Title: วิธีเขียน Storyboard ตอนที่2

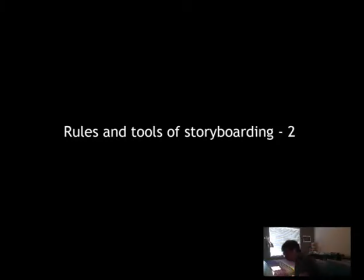0:00 Hi everyone, welcome to my second class, Rules and Tools of Storyboarding. So now we're going to be covering some aspects of visual storytelling and the tools we use to achieve a great sequence.
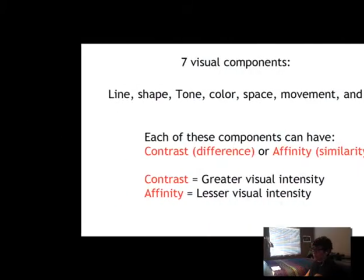0:17 So let's talk about visual storytelling. So basically we have 7 visual components in visual storytelling,
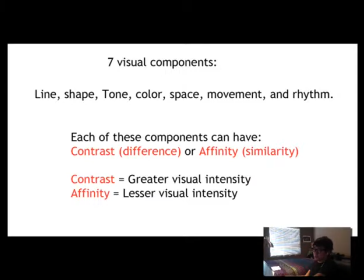0:26 which is line, shape, tone, color, space, movement, and rhythm. Each of these components can have contrast, difference, or affinity, similarity. Contrast equals greater visual intensity, and affinity equals lesser visual intensity.
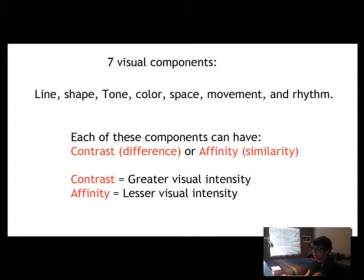0:43 So I'm sharing all of you to you guys because I think they're very important elements in visual storytelling. And to show that, I would like to do a little tutorial here.
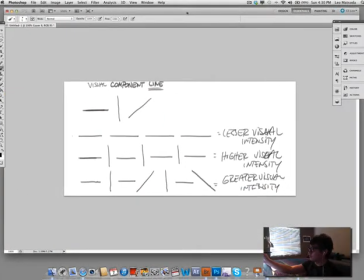1:00 So if you go to Photoshop here, I'm gonna just share little thoughts on visual component of our visual component line. So you see here there's a horizontal, a vertical, and a diagonal, right?
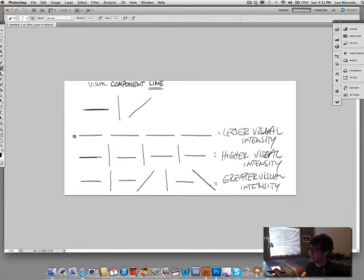1:15 If I have a sequence, for example, that you're just gonna see horizontal shots, like horizontal, horizontal, horizontal. There's a lesser visual intensity, or what we can call affinity.
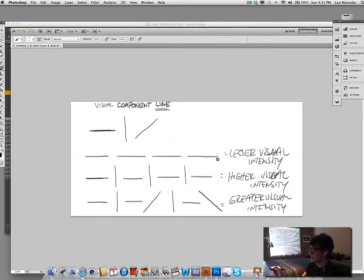1:32 So there's an affinity in here. It's a greater affinity. But if I add uh, a vertical, a horizontal and a
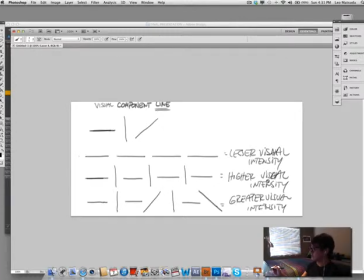1:44 vertical, you're gonna the affinity is not as strong, and you actually have a higher visual intensity.
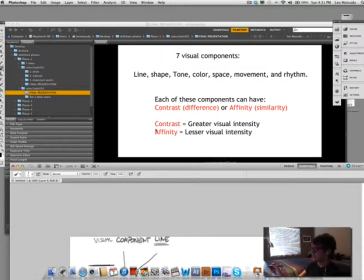1:52 A contrast, like you see here. So greater visual intensity, contrast.
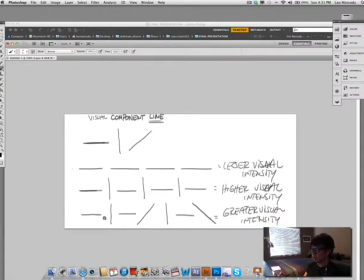1:58 In this case here, we have a horizontal, vertical, horizontal, and a diagonal. So with these combinations, we see a higher visual intensity. So here, the visual intensity here is much greater than this, and this one is, of course, much greater than this one.
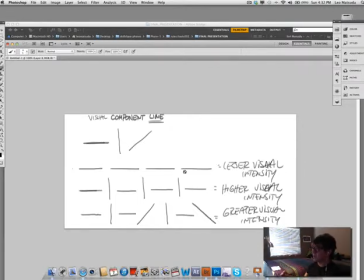2:18 So being greater, having a greater visual intensity doesn't mean it's a better or anything like that, but you have to use these tools. If depending on what you want to convey, if you want to convey something more neutral, I would use this, lesser visual intensity.
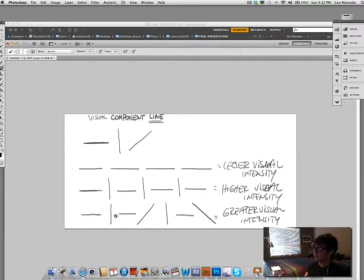2:34 But then if you want to do something that's very dynamic, there's a lot of you want to make people sit on the edge of their seat, so I would use greater visual intensity. And the more you vary those elements, the visual components, which are line, shape, tone, color, space, movement, and rhythm,
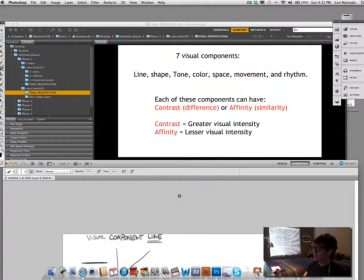2:52 the higher is going to be the intensity, the visual intensity.
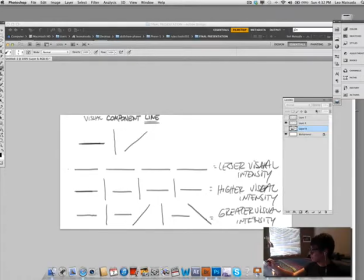2:59 So to share a few examples, I would like to show to
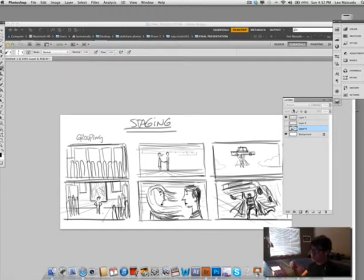3:07 staging. So what is staging? Staging is a method where you it's a presentation of an idea in the clearest way possible. So for example, I'm presenting this idea here of these people all in a museum, in a gallery,
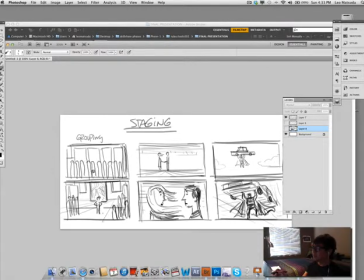3:27 looking at paintings, and it's just really like, it's confusing, don't know where to look at. But if I group everything, it's much clearer, what I see, and it's much more appealing, much more interesting to look at.
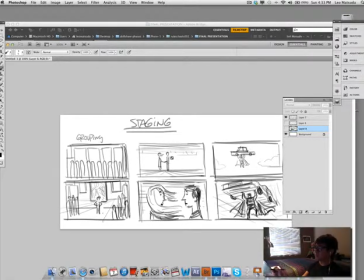3:44 In this case here, you see two characters saying goodbye, for example, and you see the train passing by, in the distance. This shot is good, but if I want to convey something that has more,
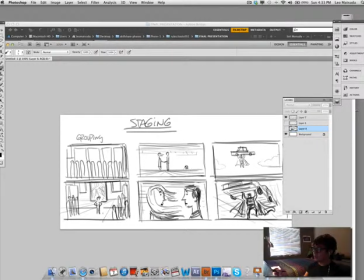3:59 it has, it's more intimate, I will go to this shot here. So there's much more intimacy between the two.
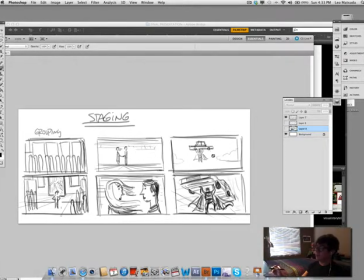4:09 In this case here, you see Superman lifting a car in the air, in the sky. And this pose here, it's really neutral. You don't tell me too much. It's kind of boring. But then if I put the camera a little lower, you're gonna see it's a much more heroic.
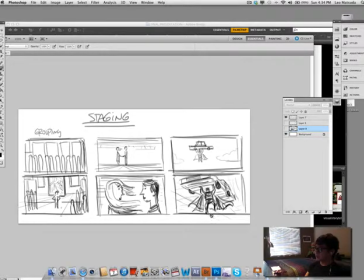4:28 What I sell here, it's much more. There's much more visual intensity here. So you see all these diagonal lines. And so this is much. There's much more intensity in this shot than in this.
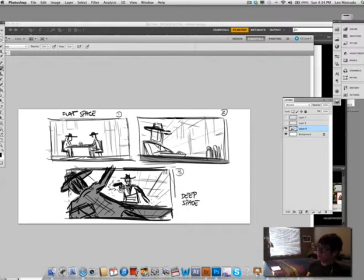4:44 So this is just a little bit of staging. And I would like to talk about difference of flat space and deep space. So this is a flat space.
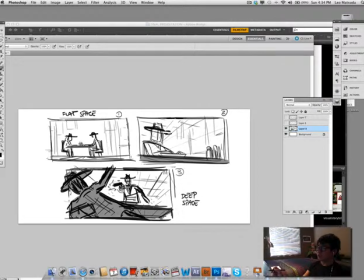4:55 You see this, everything is horizontal and everything's there's not too much perspective going on, it's really flat, so we call flat space. But then as we lower the camera, like you have more, when you have more angles, you see the progression going on.
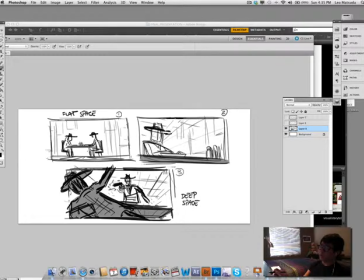5:11 So in this shot, maybe there's two gangsters having pasta in an Italian restaurant, and then they have start having a dialogue, and then you see that's actually some kind of ambush, And then from this shot, we jump to this, which is a much intense shot, and it's a lot of diagonal lines.
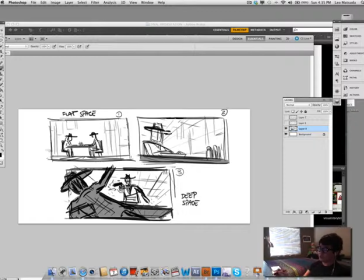5:29 The camera is really low, and you see this strong diagonal right here, another diagonal, another diagonal in this direct. So this is a much deeper, so we call it deep space. So flat space, deep space. So now we're going to jump again to our presentation.
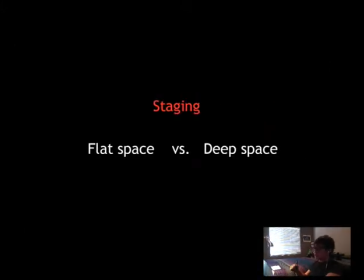5:50 And we're going to talk about flat space versus deep space in some shots of films we've seen.
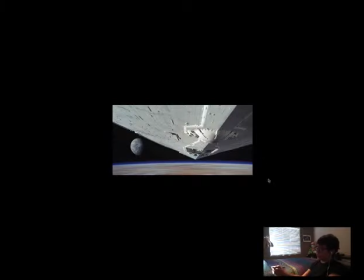5:58 So this, it's a good example of, you see the diagonals coming towards this round shape, it shows a great visual intensity.
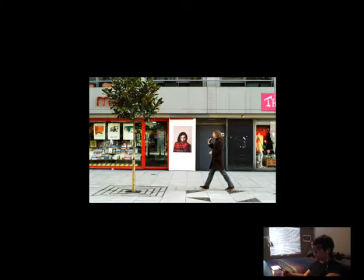6:07 So it's a very, there's a lot of depth, flat, this shot is really flat, everything horizontal, vertical, there's not too much perspective going on, it's very flat, called a flat space.
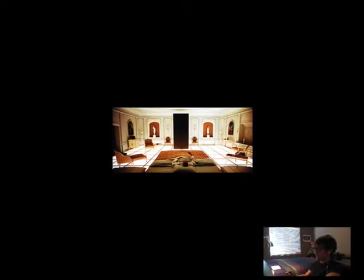6:23 Flat space,
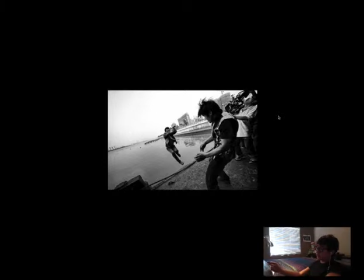6:26 very dynamic, you see all the verticals, coming toward, like in this direction here, and you see when the camera is tilted a little, to give even more diagonals, and
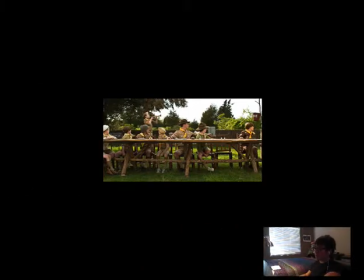6:41 so this shot here, you see it's really flat space, flat space.
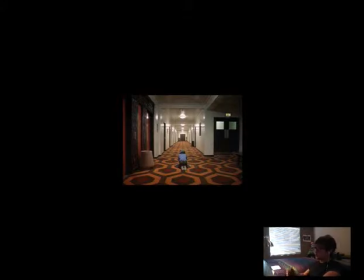6:51 You see a lot of that in this Stanley Kubrick film, Shining, and you see like how everything, all the perspective coming from, everything, 1 point perspective, you see all these diagonal lines merging this direction,
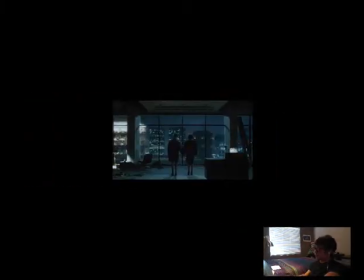7:10 Flat space,
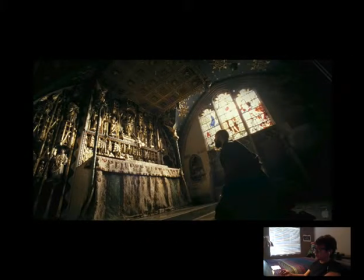7:13 you see it is a deep space shot, and then you see that how low the camera is, and you see all the verticals, down,
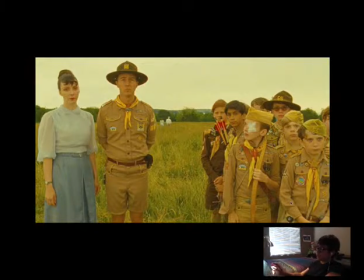7:27 Again, talking about grouping, you see how well grouped Wes Anderson shots are, So everything is really clear, You see these three grouping things here, It's really great.
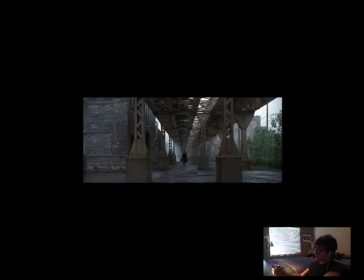7:40 Here you see another shot, deep space, photo perdition.
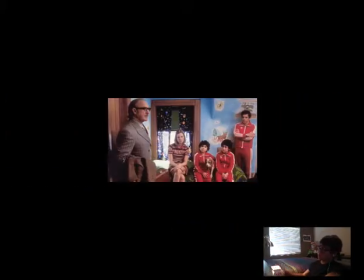7:46 Another Wes Anderson, really well grouped, flat space. He loves using flat space.
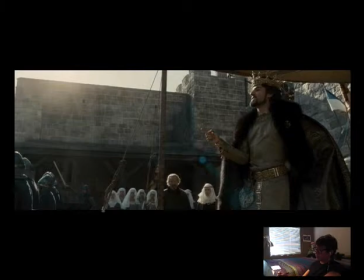7:52 Another great way of showing composition, very well grouped. Here you see, all the,
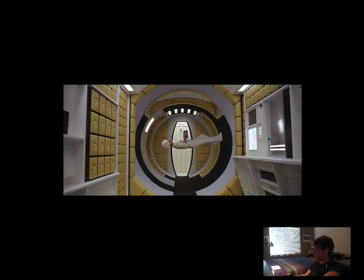8:02 deep space, flat, you see everything very symmetrical, and there's not too much perspective going on.